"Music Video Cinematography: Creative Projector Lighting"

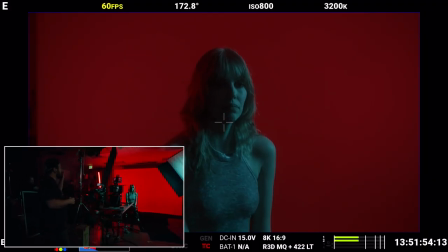We're going to turn the projector on and that's going to give us an illumination. It's kind of imagine a Liko, right, a projector lens, so projecting an image onto her. Now another key here is to not project onto the background at the same time.
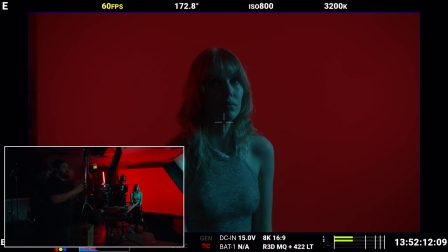this bright projector image that we're going to project onto her is going to be the brightest thing in frame and it's going to draw our eye directly to that if
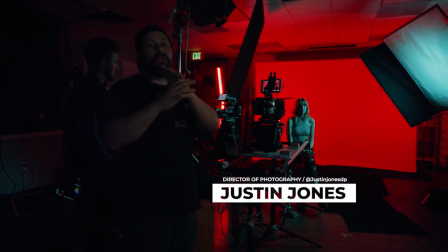that's also in the background it's going to uh we're going to lose what kind of that that sight of what we're searching for
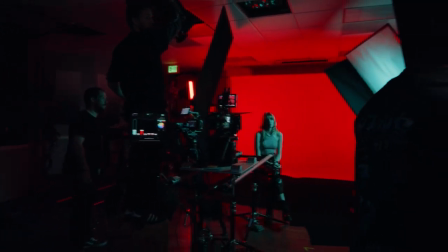in the frame so uh let me hit it on really quick power i got
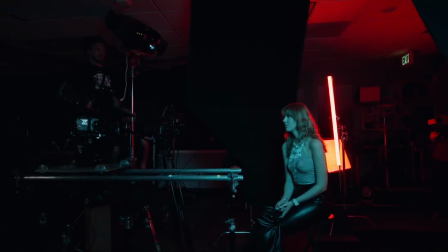the power okay here it comes let's just for now, can we turn off that red one in the background?
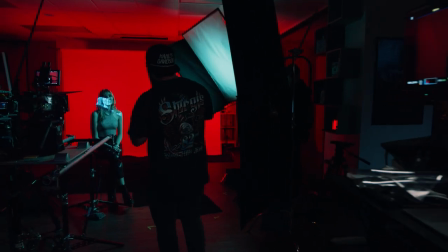Okay, we want to bring our talent,
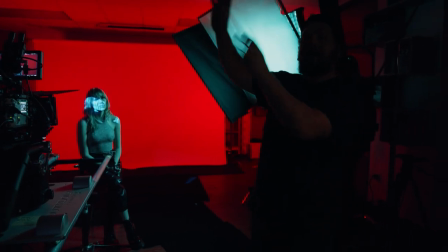Kira, here far enough from the background so that the angle of our projector doesn't project onto the background. So we're at about a 45 degree angle here.
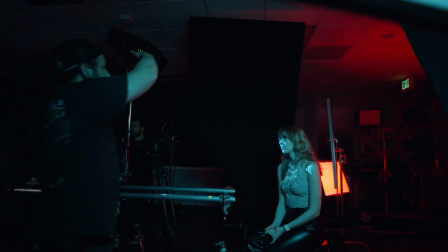If she was too close to the background, the angle would fall and project onto that background there.
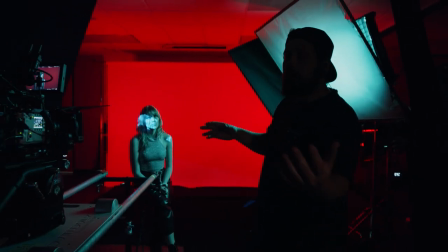So by pulling them forward here and choosing a placement that's further from that backdrop,
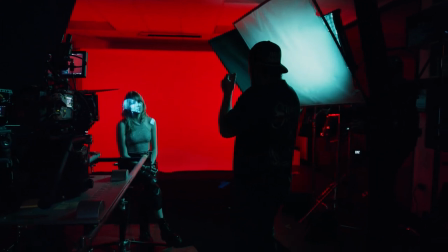it's going to allow us to kind of skip this down onto the ground rather than on the wall, creating separation.
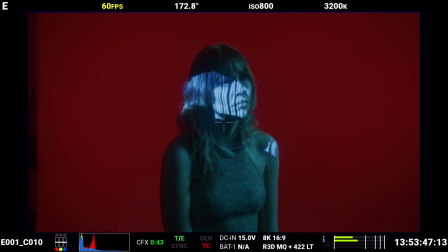And then lighting our talent, we talked about that.
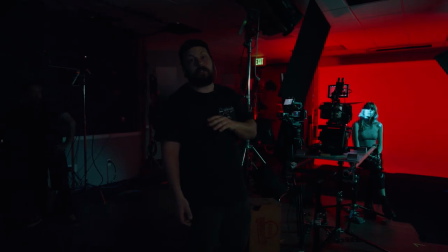We talked about how we're doing our complementary colors, those contrasting colors to separate her already from the background. And now we're adding the projector
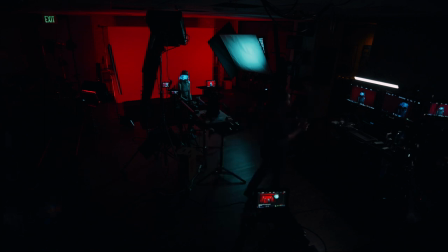and lighting the projector where we have to decide what we want to project onto her. Like in the reference we did the lyrics but basically anything that's kind of blocky
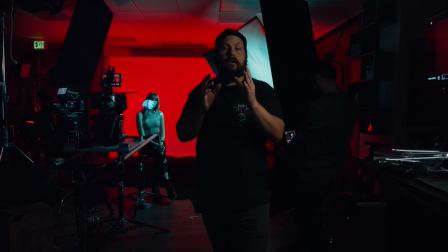and really kind of thick and allows a bright source. If something's too thin it's not going to give you enough illumination especially if you're using a cheaper projector.
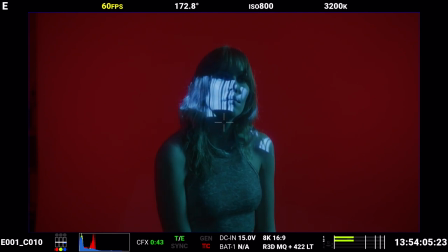The most important thing here is to keep this projector off of the background and then creating, let's go kind of dive into the computer here.
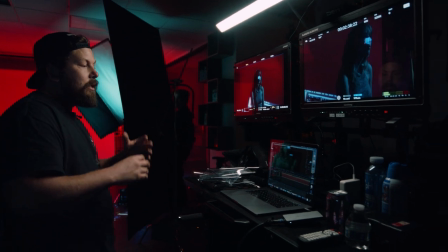If we go into After Effects or Premiere or basically anywhere where you can edit or create images,
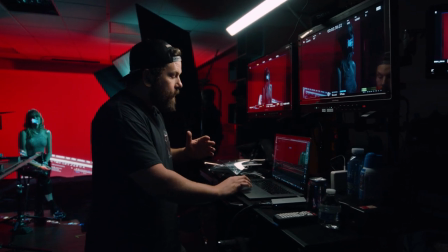the world is your oyster as to what you can project, right? So here I have some words in different fonts.
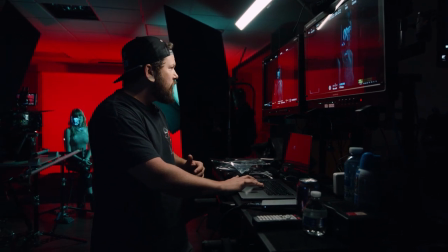So if we do this one and you can move stuff around.
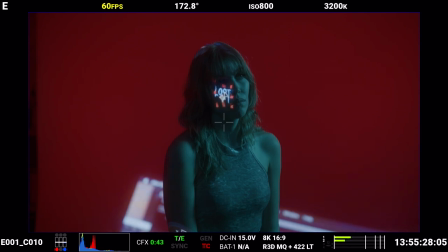So, you know, like If I just wanted to move that there, I could have Lost on her face, right?
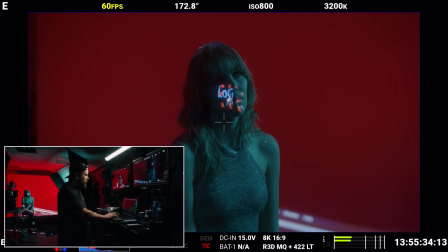And it's this cool kind of mysterious vibe. Or we could full screen that and make it bigger.
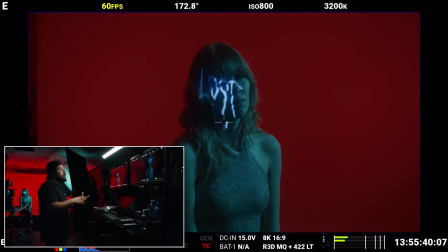And we're projecting onto that dark side of her face here. I should just roll this.
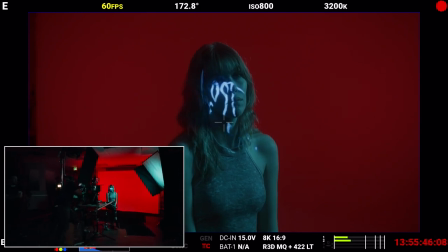I'm going to roll A and roll B. Are we focused on this? Cool. All right. And then let's see. what are we getting here? I feel like we're a little low.
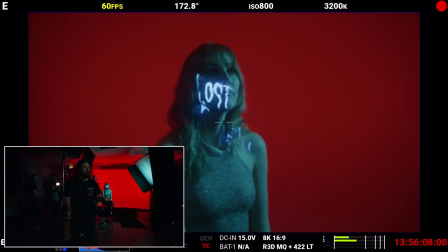There we go. Okay. But then you can also animate stuff too.
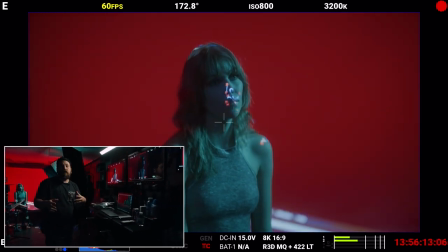So you can have stuff moving around. And this is something that you can do on your own. You don't need like a DMX operator. You don't need anything special other than a laptop with an HDMI cable and a projector.
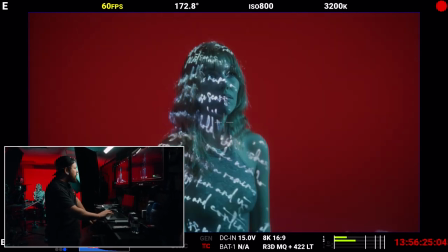So then we can go in, we can have a whole block of text here right so if this is the lyrics to the song we're now seeing those
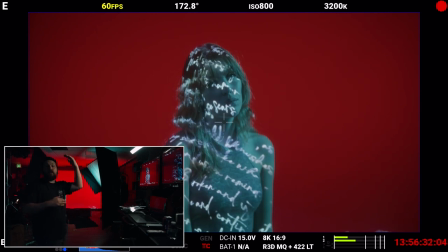projected onto her and as you can see here it's this is a big projection but we have the projector far enough away from the wall and at the right angle so that it's not blasting onto that back wall I've seen a ton of videos where the
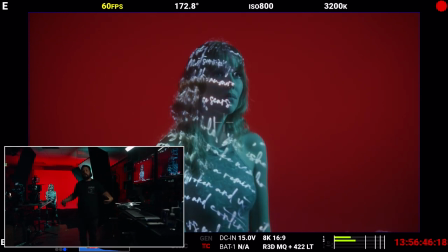person stands right against the wall there's words on them there's words on the wall and there's no separation if you kind of get lost in the image but there's a time and
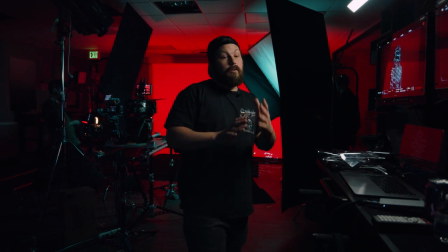a place for everything so experiment and see what you like the best, I'm just giving you the tools to work with.